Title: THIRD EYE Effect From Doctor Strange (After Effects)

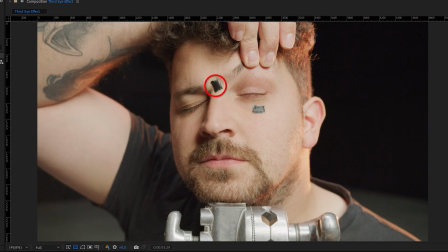That's why we need to stabilize it first. And here we did something wrong. We used the tracking point a little bit too far from our eye, so it wasn't working correctly.
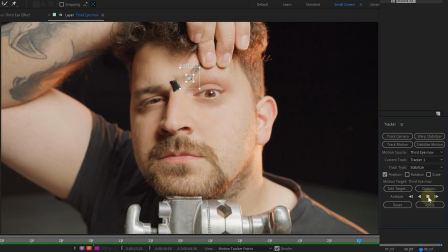That's why we tracked our eyebrow and stabilized it around that point. Once done, we made sure that the added target is set to current eye clip. Hit OK and then apply the stabilization to the clip. If done correctly, our eye is stabilized.
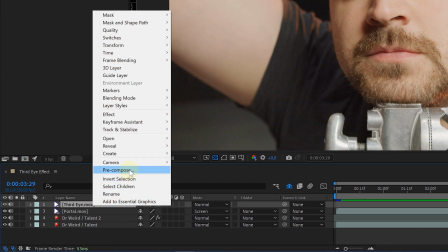Then let's pre-compose the eye clip and on this new pre-comp we'll be drawing a mask around the stabilized eye.
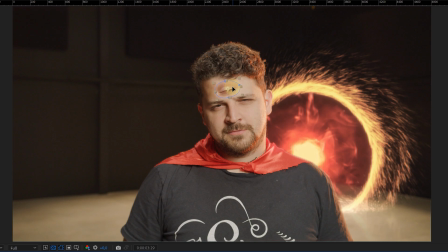Of course, we feathered the mask a whole bunch. Now we just have to position it on our forehead. However, I'm not liking this tear duct and we want a more symmetrical eye.
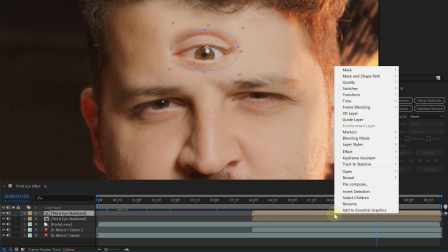So we duplicated our pre-composed eye, right clicked on it, went to the transform option and flipped it horizontally.
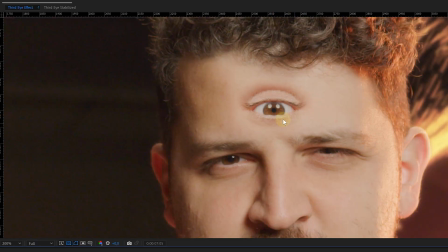Next, we adjusted the mask of our new clip to only cover the left half of the eye, making it all symmetrical. As an extra detail, we used the curves effect to make the left side of our eye a little bit darker, matching it even better with the original lighting.
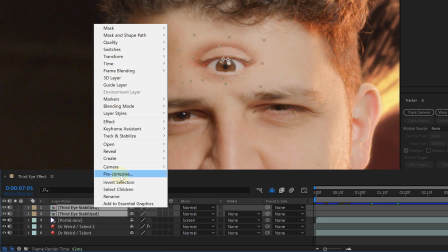Now select both eye clips and again pre-compose them. And this we are doing for a very good reason.
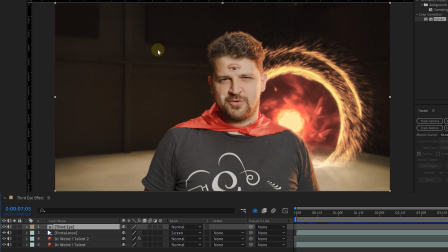If we now select the new precomp, we can see that our clip has the same resolution as our sequence. And remember when we did the tracking with Mocha and made our tracked planar surface the same size as our sequence?
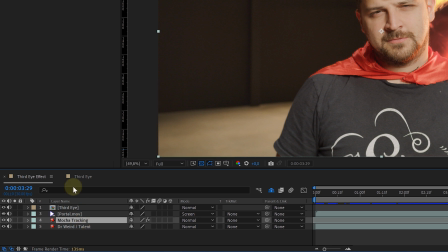Well, it's all coming together now. We selected the tracked Mocha clip and in the effects control panel opened up the settings for Mocha.
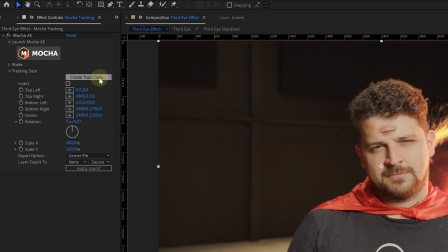Under the tracking data tab, we're going to hit the create tracked data button, bringing all the data inside of After Effects.
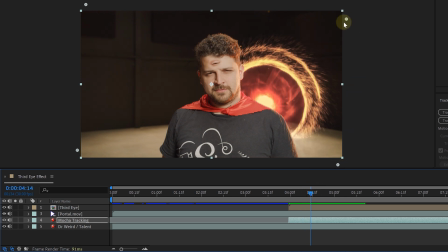If we now scrub through our timeline, you can see these corner pinpoints starting in every corner and displaying the movement of the tracked planar surface over time.
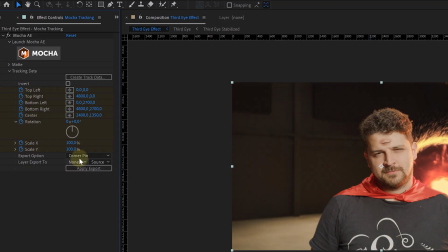This movement we now need to bring to our eye clip. With the export option on the bottom we're going to select the corner pin option. For the layer export 2 option we will choose our third eye clip. And we can now just hit the apply button. Transferring the tracked data to our eye. And because our planar surface has the same resolution as our eye clip, the eye will sit perfectly on our forehead. Creepy but beautiful. Now to really finish the effect. Let's create a skin opening transition just like they have.
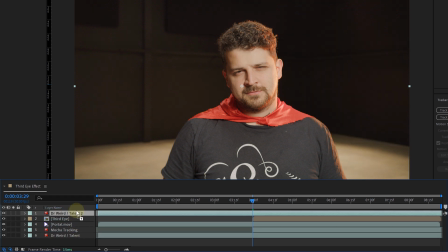For this we again duplicated our original clip and laid it on top of everything. We also made it shorter to around 20 frames or so.
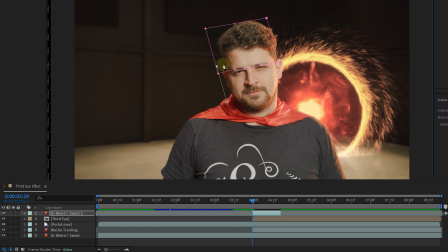Next we created two masks covering the face of the talent and these we are going to animate to open up from the middle away from each other.
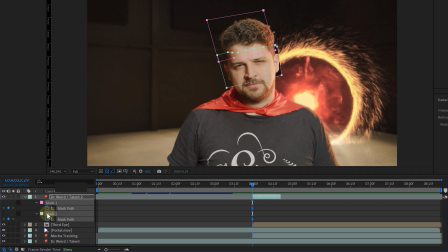So of course enable the animation for the mask pad. And then over time we animated the masks until we have this eye-shaped hole in the forehead of the talent.
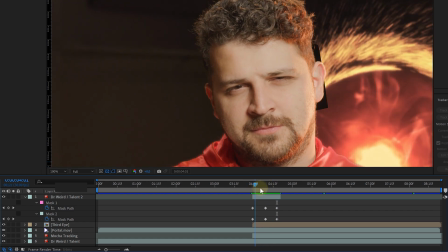If you want you can create this dripping effect just like we did, but it's a personal choice. Again, feather the mask a little bit, then to give the skin a little bit more depth like a highlight and a shadow side.
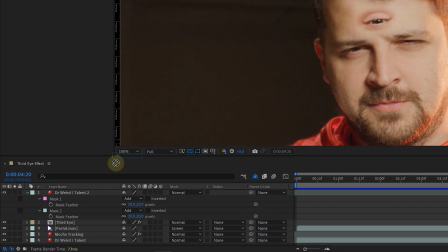And for this we will be using the bevel alpha effect on our masked out forehead.
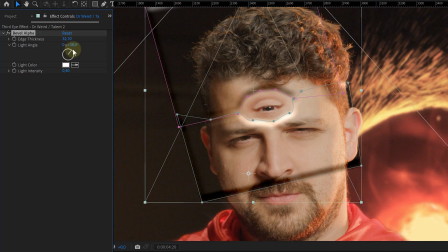We increased the edge thickness to around 30 or so and adjusted the light angle to match our lighting.
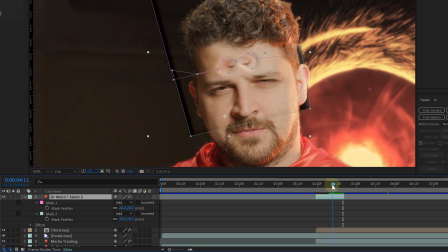Then we looked for the point where the masks were almost completely open and on this
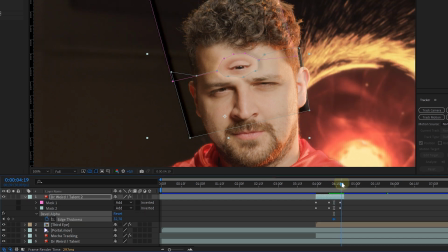point we created a keyframe for the edge thickness and reduced it to zero on the end of the clip, making the depth effect fade away. And as a very last detail we are again going to pre-compose the new skin transition clip.
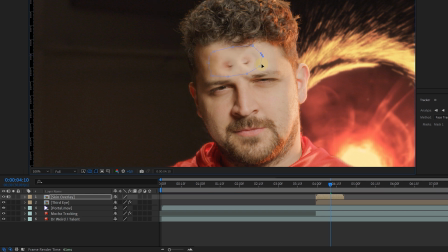And on that pre-comp we are going to create a feathered mask to really ensure that everything is blended in correctly.
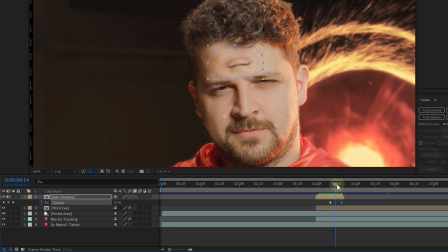But we're also going to fade out the opacity towards the end, making the transition super smooth.
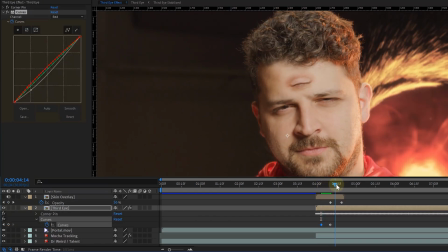What we also did was animating the darkness of the underlying eye,
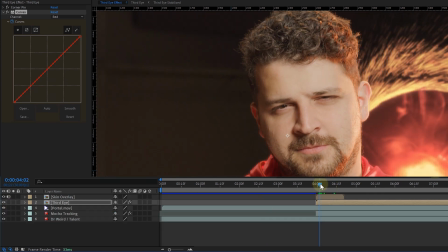Going from dark to normal when it gets revealed adding to that realism and that's it guys We transcended to dr. Strange or dr. Weird
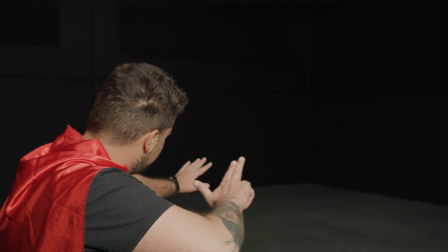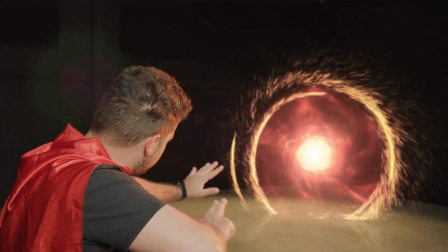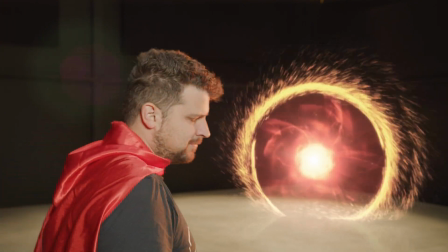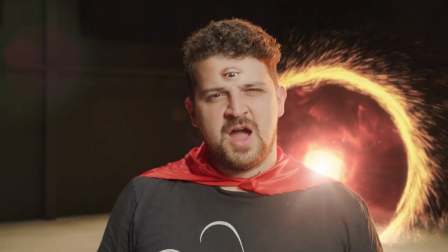I am dr.
Weird Thank you so much for watching I hope you learned something new and if you did hit that like button Thank you Storyblocks for the support and as always stay creative now go watch this video here on my left Hit every like button, hit, hit!